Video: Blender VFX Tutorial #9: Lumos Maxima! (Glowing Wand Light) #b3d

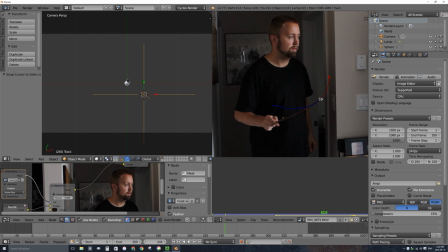(22:58)
So Shift S, cursor to selected, and then I'll select my orb or the UV sphere, and then I'll press Shift S again, and this time we're going to select selection to cursor. Okay, so a few steps there. Cursor to selected, and then selection to cursor.
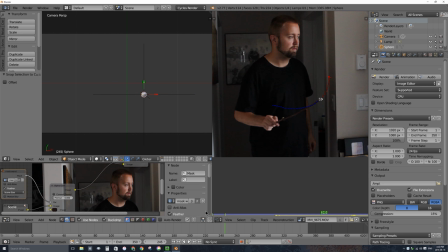(23:14)
Okay, so now this sphere is at the same location at this random frame as the empty. So now I'm going to select the orb or sphere, hold shift and right-click and select the empty second. So I have the sphere and then hold shift and select the empty.
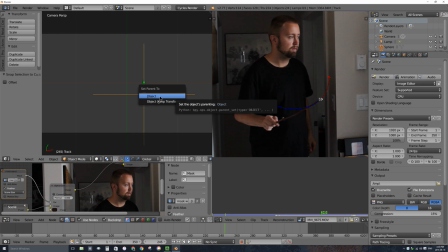(23:31)
And I'll press ctrl p and set the parent of the sphere as the empty. So now if I scrub through, the orb moves through the scene as well.
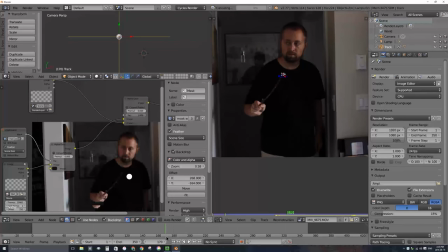(23:42)
We can't see it down here yet, though. It's not moving around because, again, this is a 3D scene, and it has to be rendered for each frame. So if I want to see what it looks like at frame 170, I have to actually go up here and click on Render.
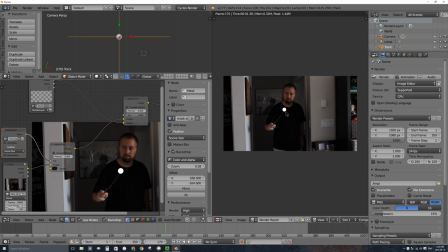(23:58)
But as you can see, it is at the end of the wand, and that's exactly what I want, and it looks like it's a little bit bigger than a ping pong ball or a golf ball, which is what I want. Okay, time to do some filtering to make this actually look like it's glowing.
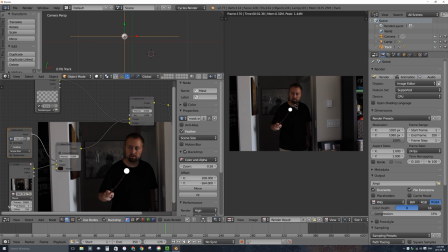(24:13)
So there are several things we're going to do here to make it look like it's not just a ball, but it's a light source.
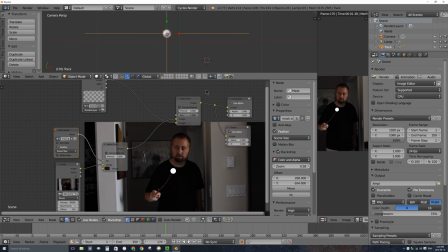(24:20)
And the first thing we're going to do is we're going to add a glare node in between the render layers, which is actually our 3D scene, and that alpha over. Let's go ahead and press Shift-A, and then under Filter, we're going to add a glare node,
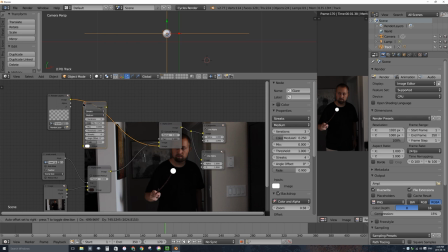(24:36)
and that has a few options, but I'm going to drag that into this noodle after render layers. And we want to set this first option from streaks to a simple star. And what that will do is, once I turn down threshold,
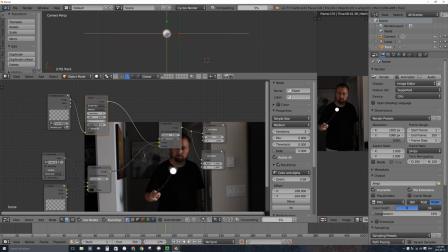(24:54)
I'm not sure why this threshold is set to one by default, but that just basically means it's turned off. But if I turn that down, you can start to see it have a simple four point star or streaks away from it. If I turn up fade, it should make those streaks longer. And if I turn up iterations, it should also make those streaks longer.
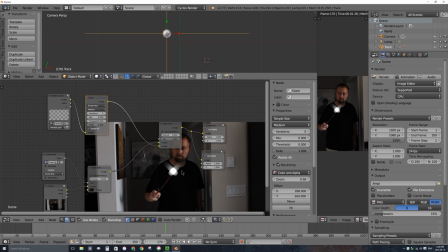(25:12)
I just don't want this to look like a circle in the end. I want it to look like a kind of, well, a star or an explosion to touch the end of the wand. Great. Let's go ahead and add another glare node. So I'll press Shift-A. Under Filter, I'll add another glare node, and I'll put it right there.
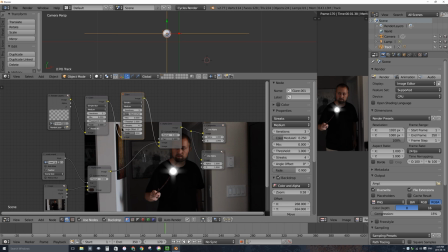(25:31)
This time, I do want streaks and as you can see it took the result of these two notes with the simple star and it's made it all streaked out and that is what I want.
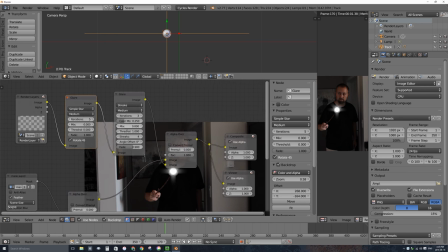(25:42)
There's a cool effect here though. If I don't want it to be just white I can slide up this color and what does it say color modulation slider all the way up to one or actually I'll click in there and type 0.9 and if you look at the resulting effect is going to do it.
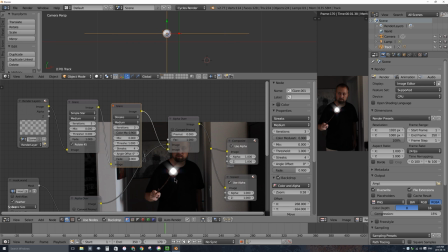(26:01)
You can see, if you look very closely, there are some colors that are not white coming off the edge of this section. What I'm going to do though, is I don't want just four streaks. I'm going to turn this up to several more streaks and then, ah, there's threshold. It's against it to one. I'll turn it down to zero. I'm not sure why they do that.
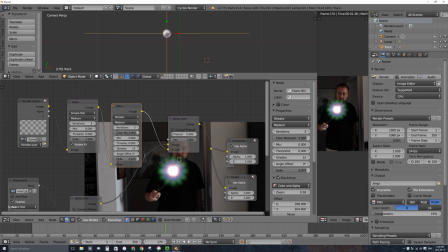(26:21)
I'm going to turn Bfade up. and as you can see we have this bright, looks like a flower that's probably too much, I'll turn that down I also might want to change the angle I'll turn that back up actually a little bit, maybe 0.95 right there
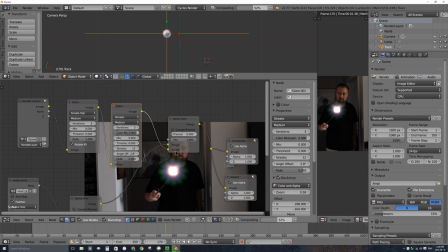(26:37)
I'll change the angle just by dragging in here just so it's not at a perfect up and down so it looks like it's a little bit askew there we go I think I will change iterations up to 5